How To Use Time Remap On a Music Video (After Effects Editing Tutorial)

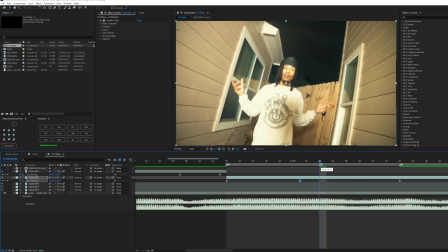i'm going to move this since i wanted to kind of move on this marker i'm going to move the marker here what i'm going to do is
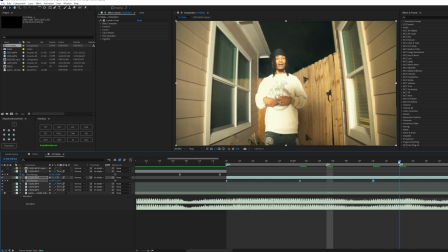move this here as well so it's in between the markers now this is some real sauce so make sure you pay attention because i don't know
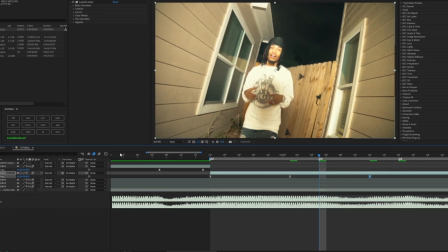how to describe this or explain this at all so what i'm gonna do here you just gotta pay attention so here i'm gonna also do a graph like
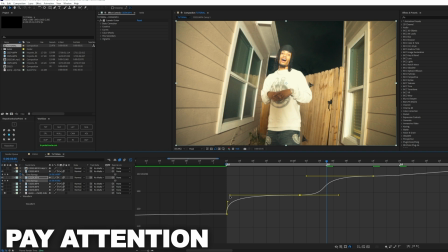this now it's very weird but bear with me so now i'm gonna do the left alt go like that so it's staying motion at all times and now here there's you see there's no key point here basically this graph makes it where i don't need a keyframe here for it to speed up or slow
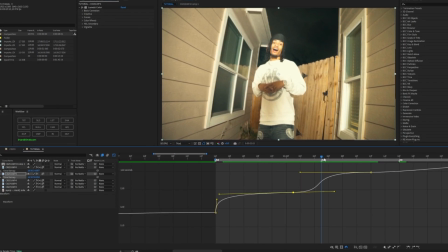down what i'm doing is i'm making these individual points in between the main flow point this point this high point right here is
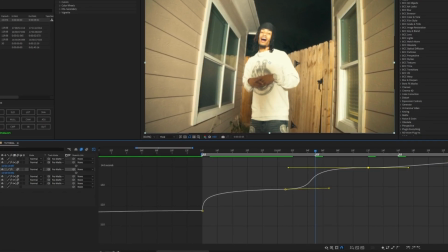where it'll go fast and slow so if we just put a point in between it it'll be perfect for like this graph is just perfect for it and now
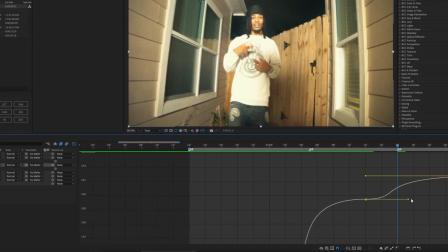for this one do the same thing just like that probably zoom it up like that make sure it goes up on the keyframe it
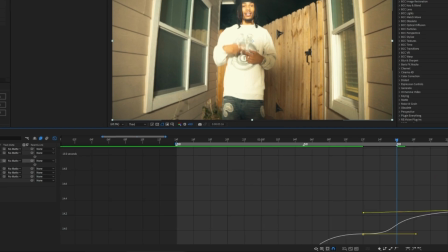has to balance in between just like this left alt go up a little bit you're left alting and tilting them all a little bit because
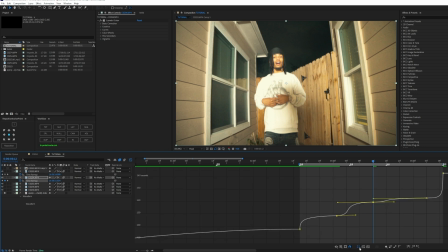you don't want no singular frames and choppiness within your edit so now we can click this back it'll be back to normal we can enable frame blending and
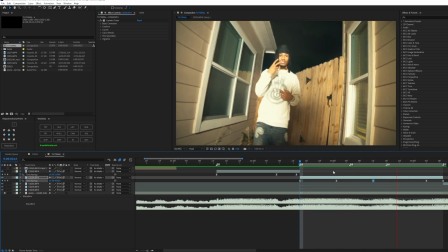this is what it will look like so
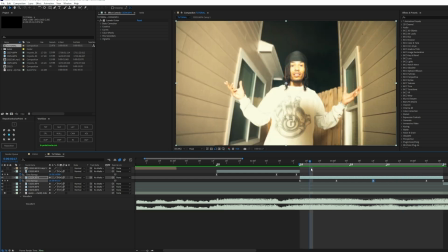now obviously it might look a little choppy just like this but this is without effects um at the end when i once i time
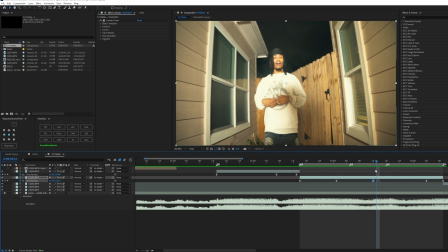up everything i'm going to add pan crop and show you guys how to do that so just bear with me so for this one it's going to be pretty
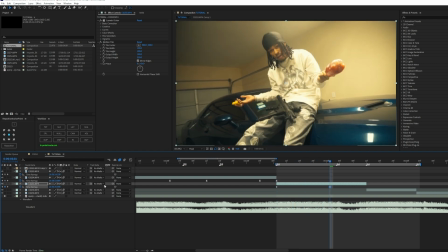simple just like the first one we did just going to enable a keyframe here like when he does this like this and then probably do a reverse and put that one keyframe before this one on the little snare hit highlight over them easy ease and then same process just
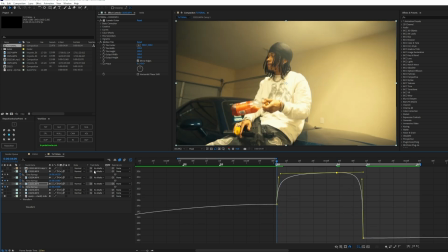like that enable frame blending that's what we got
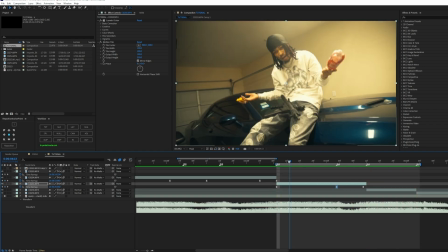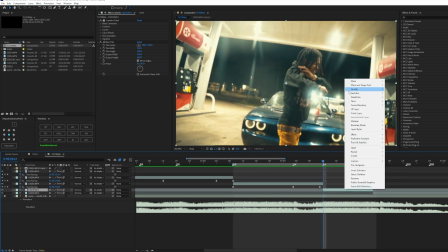just like that now for this one same as well time enable time wrapping
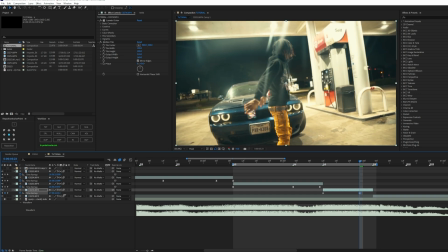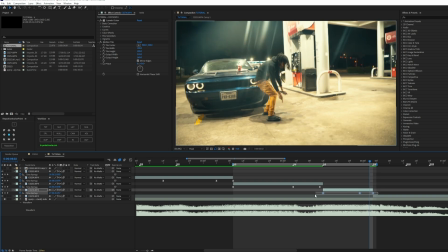go a couple keyframes ahead and just highlight easy ease
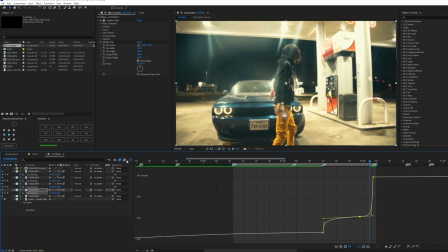just like that that's how i would graph it and then you get something like this
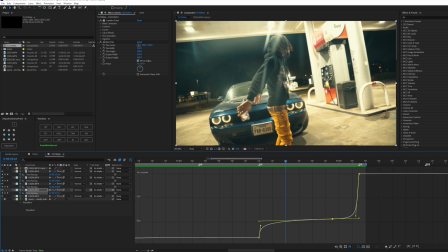if it is too sharp for your liking you can always go back into the graph and always tweak the first keyframe go down a little bit and you'll get something like this
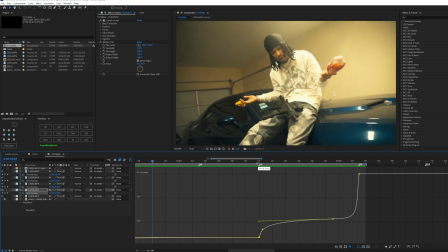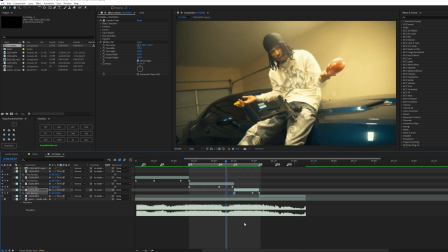see it flows nice transitions nice damn near perfect it just has no effect so it looks pretty bland now for the last one this is also another three point uh clip
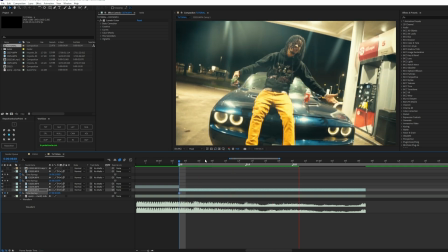the time wrap so just bear with me as well so here first keyframe so we're gonna do arms out middle keyframe and
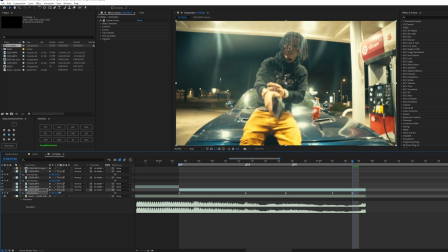then the gunpoint just like that just like this and then a couple keyframes ahead for the last one so we have our points easy
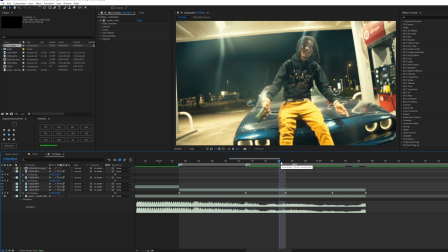ease just like this now you can always put them wherever you feel like it flows best that is personal preference for me i feel like it'll be best here
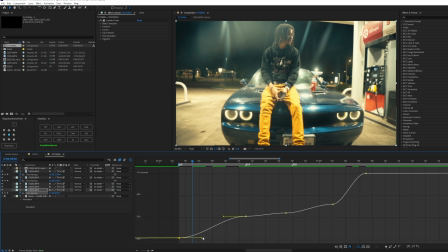so for the first keyframe we're going to do same process go up this one like that and then here
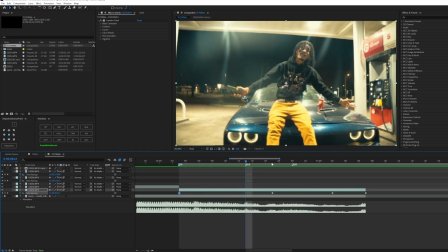actually scratch what i did so i took out the other keyframe so in between the two markers where i would want the you know clip to flow at i put the keyframe in between
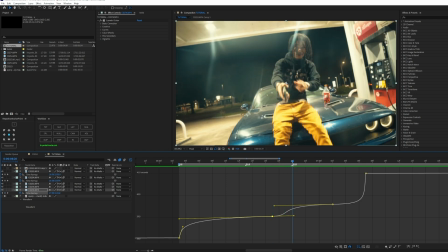them and with the graphs i've done i made it where it just flows perfectly so on this beat the line goes up meaning it'll go faster on this beat and slow down
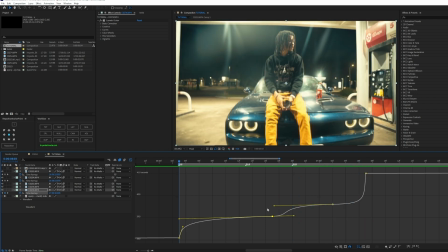as well with the beat and then and then keyframe goes forward so here just look at this just like that so
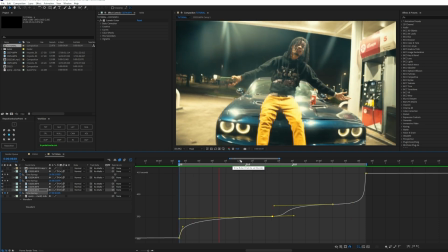fast slow fast again slow just like that perfect this is how you flow and you see it's consistent movement because i don't have them like like
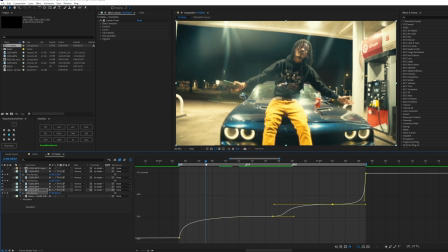still so look i'm gonna hold shift and it's gonna be flat look at the difference in the motion you
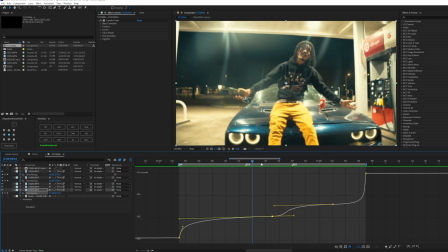see how choppy it is with the normal flow that i taught you it'll look like this
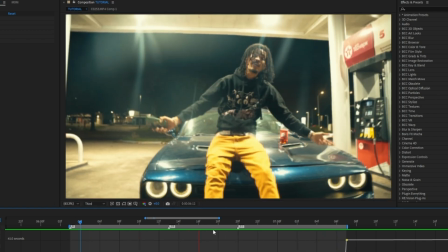way better flow way more motion and way more you know it looks more seamless just buttery smooth let's look at the final product
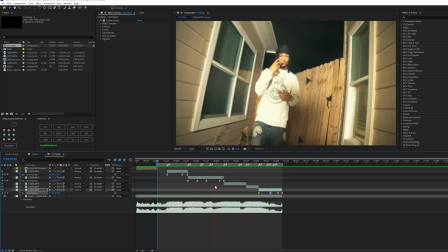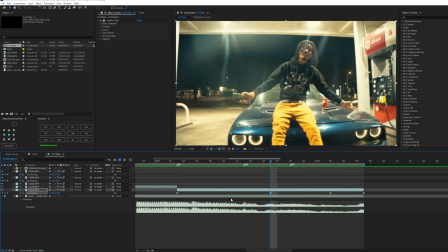so i did notice that the u is a little delayed
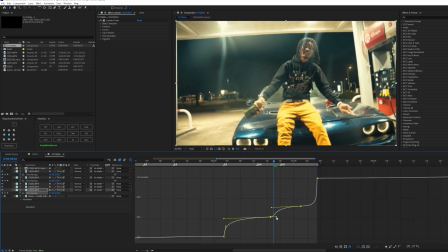so what i'm gonna do is just move this more that way or this way like this so i fixed it so
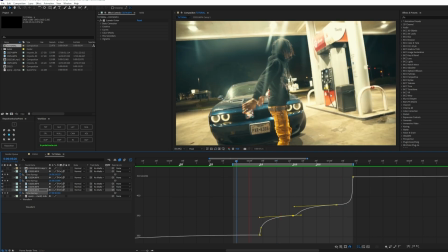now the u is on point with him aiming at the camera just like that flows way better perfect all about tweaking
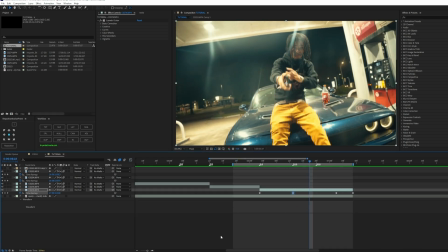and knowing how to graph graphing is very important when you're time wrapping and just knowing placements that's basically it so here we
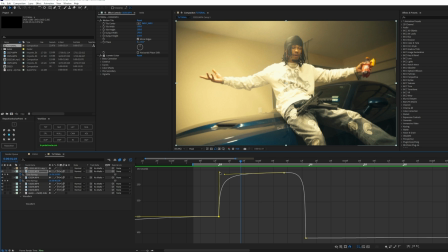have this so i don't like the way this is a little choppy so let me like i said if you see this above your middle piece definitely bring it down you never want it above because then it'll go over meaning it will add extra seconds to the clip and then go back a couple seconds and you don't want that
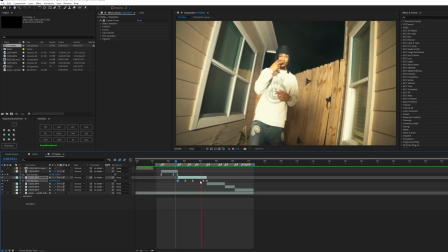because it'll look bad just like this this is what my graphing looks like for everything all the keyframes i'm gonna show you here these
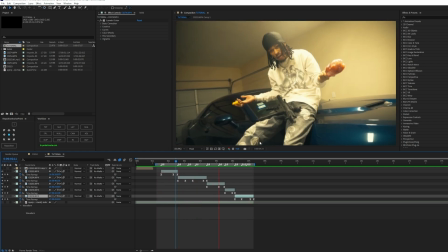are all the keyframes for the individual clips and this is how buttery smooth the time map becomes and this is how you really master
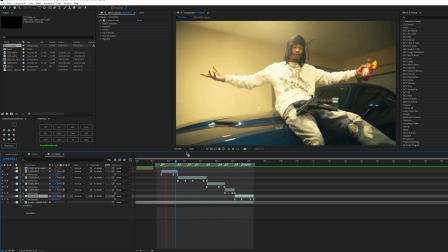the flow it takes practice and a lot of time to perfect it with how you want it everyone's different at the end of the day and every song choice
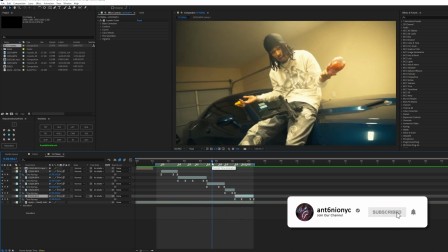is different so yeah but that's this type of time wrapping if i did inform you with a lot of information in this video the graphing and
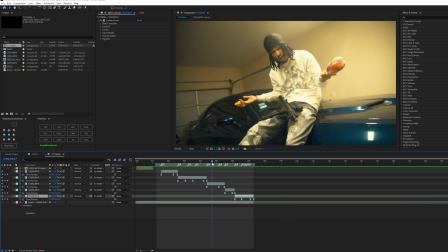how to speed ramp please leave a like on this video subscribe if you're new leave any comments with future tutorials you'd like to see next and yeah catch you in the next video peace out